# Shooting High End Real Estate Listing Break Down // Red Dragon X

Hey guys, today I just wanted to do a quick video breaking down a real estate video that we shot a couple weeks ago. This is for a high-end listing in the Park City area, and it was a lot of fun to shoot. Beautiful home, and I just kind of wanted to share how we did it and how we shoot these high-end listings.
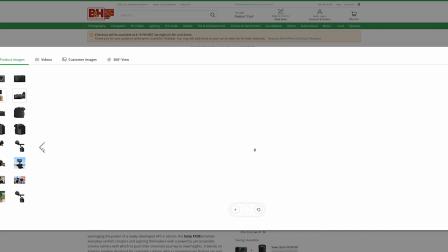This was shot on the Red Dragon X, the FX30, and the Inspire 2 with the X7 camera.
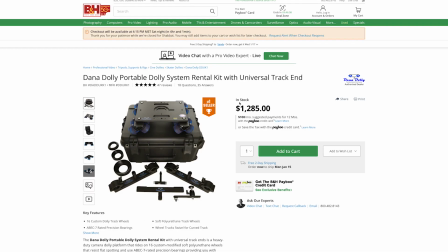We also used a Dana dolly for support on the Red,
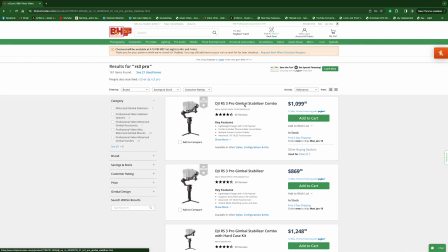and we used an RS3 Pro as our gimbal on the FX30.
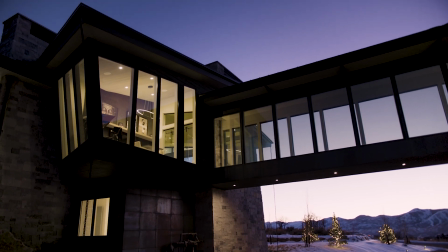And also, if you want to watch this video in full before I dive into it, I'll leave a link right here.
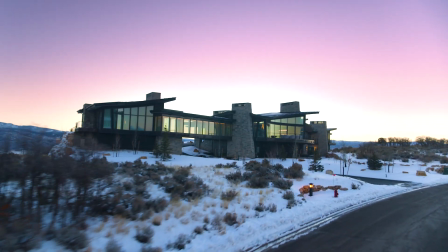You're more than welcome to jump over to that now, watch the whole thing, and then come back to this video for the breakdown. So I really like shooting these listings at Blue Hour. It just gives a really nice look, and it makes the house really pop.
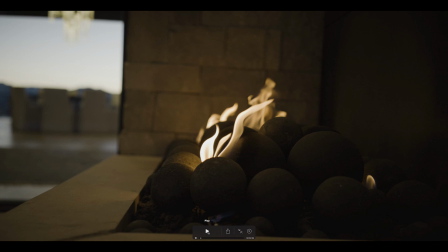So we start off with this shot outside the entryway of a fire, kind of this fireplace in the entryway of the home.
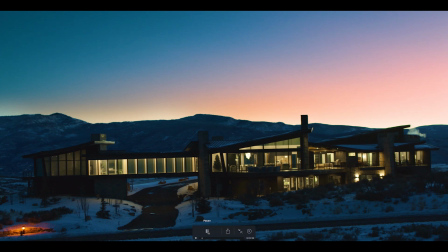Punch out to this drone shot,
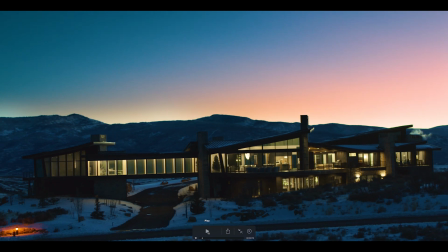and this is kind of your classic Blue Hour drone shot of the home.
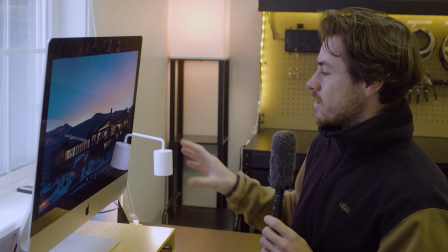Obviously, we're showing the entire home here, and it's at this kind of perfect time of day where the sun has not yet risen and the home is really popping because we went and turned all the lights on.
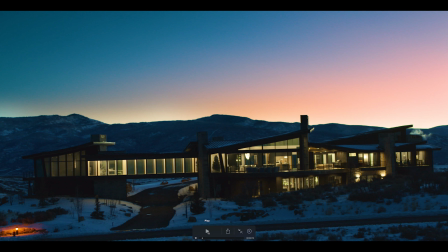This was a 35mm lens, and we're just orbiting around it with the i2.
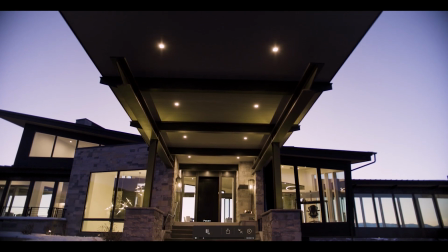Some Blue Hour tripod work.
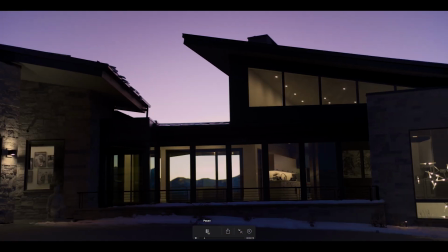This was shot on the Red, just kind of showing off the dramatic architecture of the home.
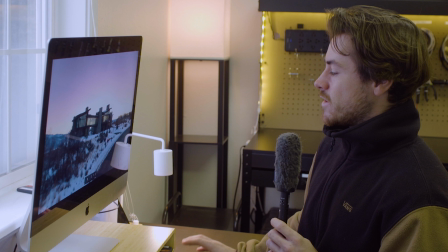Song choice is really important in these videos as well. I just like to try and find a song that really fits the home.
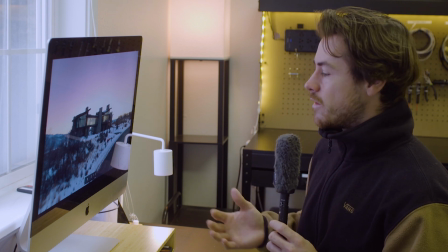So this song, it's kind of a little bit more of a modern feel, but still kind of cinematic undertones.
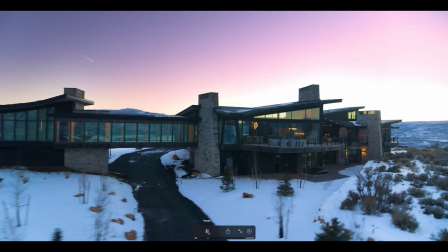And we're just changing up our drone shot here. This is like a push and orbit, another Dragon X tripod shot. Now we're kind of moving into the classic shot of entering the home. This shot was done with the FX30 on the RS3 Pro.
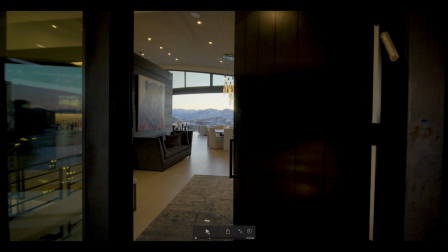And I have my assistant just standing behind this door, opening the door as I come in. So he's just hiding right behind the door. Moving in, we're just kind of sweeping into the living room.
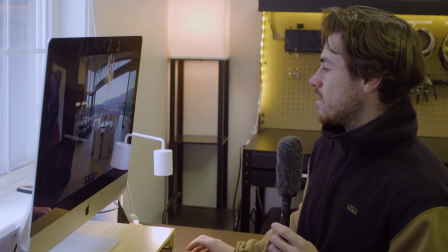We had brought back these huge glass doors so we can see out onto the view, and you can see the whole living room. So this is FX30 on the gimbal, and then there's a Laowa 12mm on the FX30.
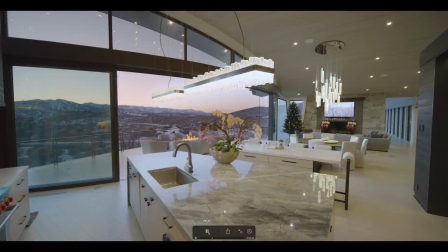I like to start these off with primary living spaces. So this is kind of our primary living space section.
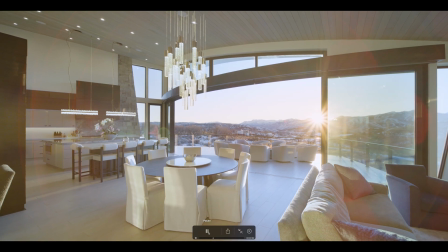We got the kitchen, we have the living room here.
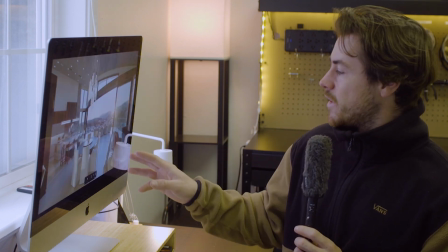When you're shooting these homes, it's really important to make sure that the fireplaces are on, the lights are on, the home is staged properly.
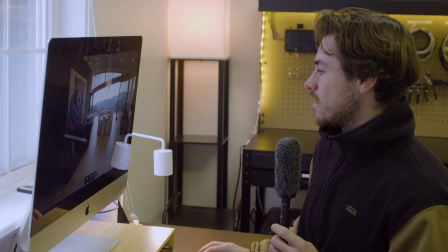And also another big thing is there's a lot of times there's going to be a lot of TVs.
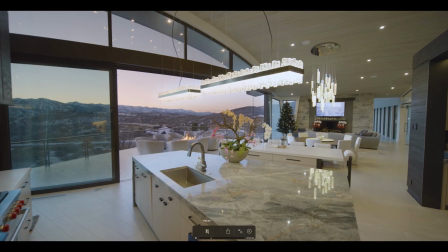And so putting something natural on the TV is really important, and just makes it look a lot better than having just a blank TV. When we did shoot this one, it was Christmas time, and we couldn't move the
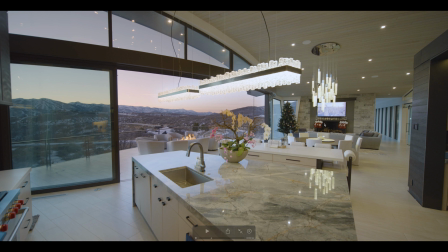homeowners' Christmas decorations, so this video is a little dated and does have a Christmas tree and stuff in it, but that's okay. You can't always move everything. Yeah, so I start off with kind of the primary living spaces.
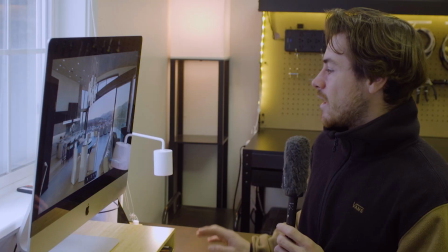This is all Dana dolly work on the Red, and you can see kind of telling the story of the sun coming up here.
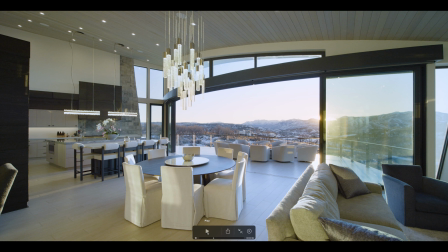So basically what this is the Red on the Dana dolly, and then we are capturing two different exposures.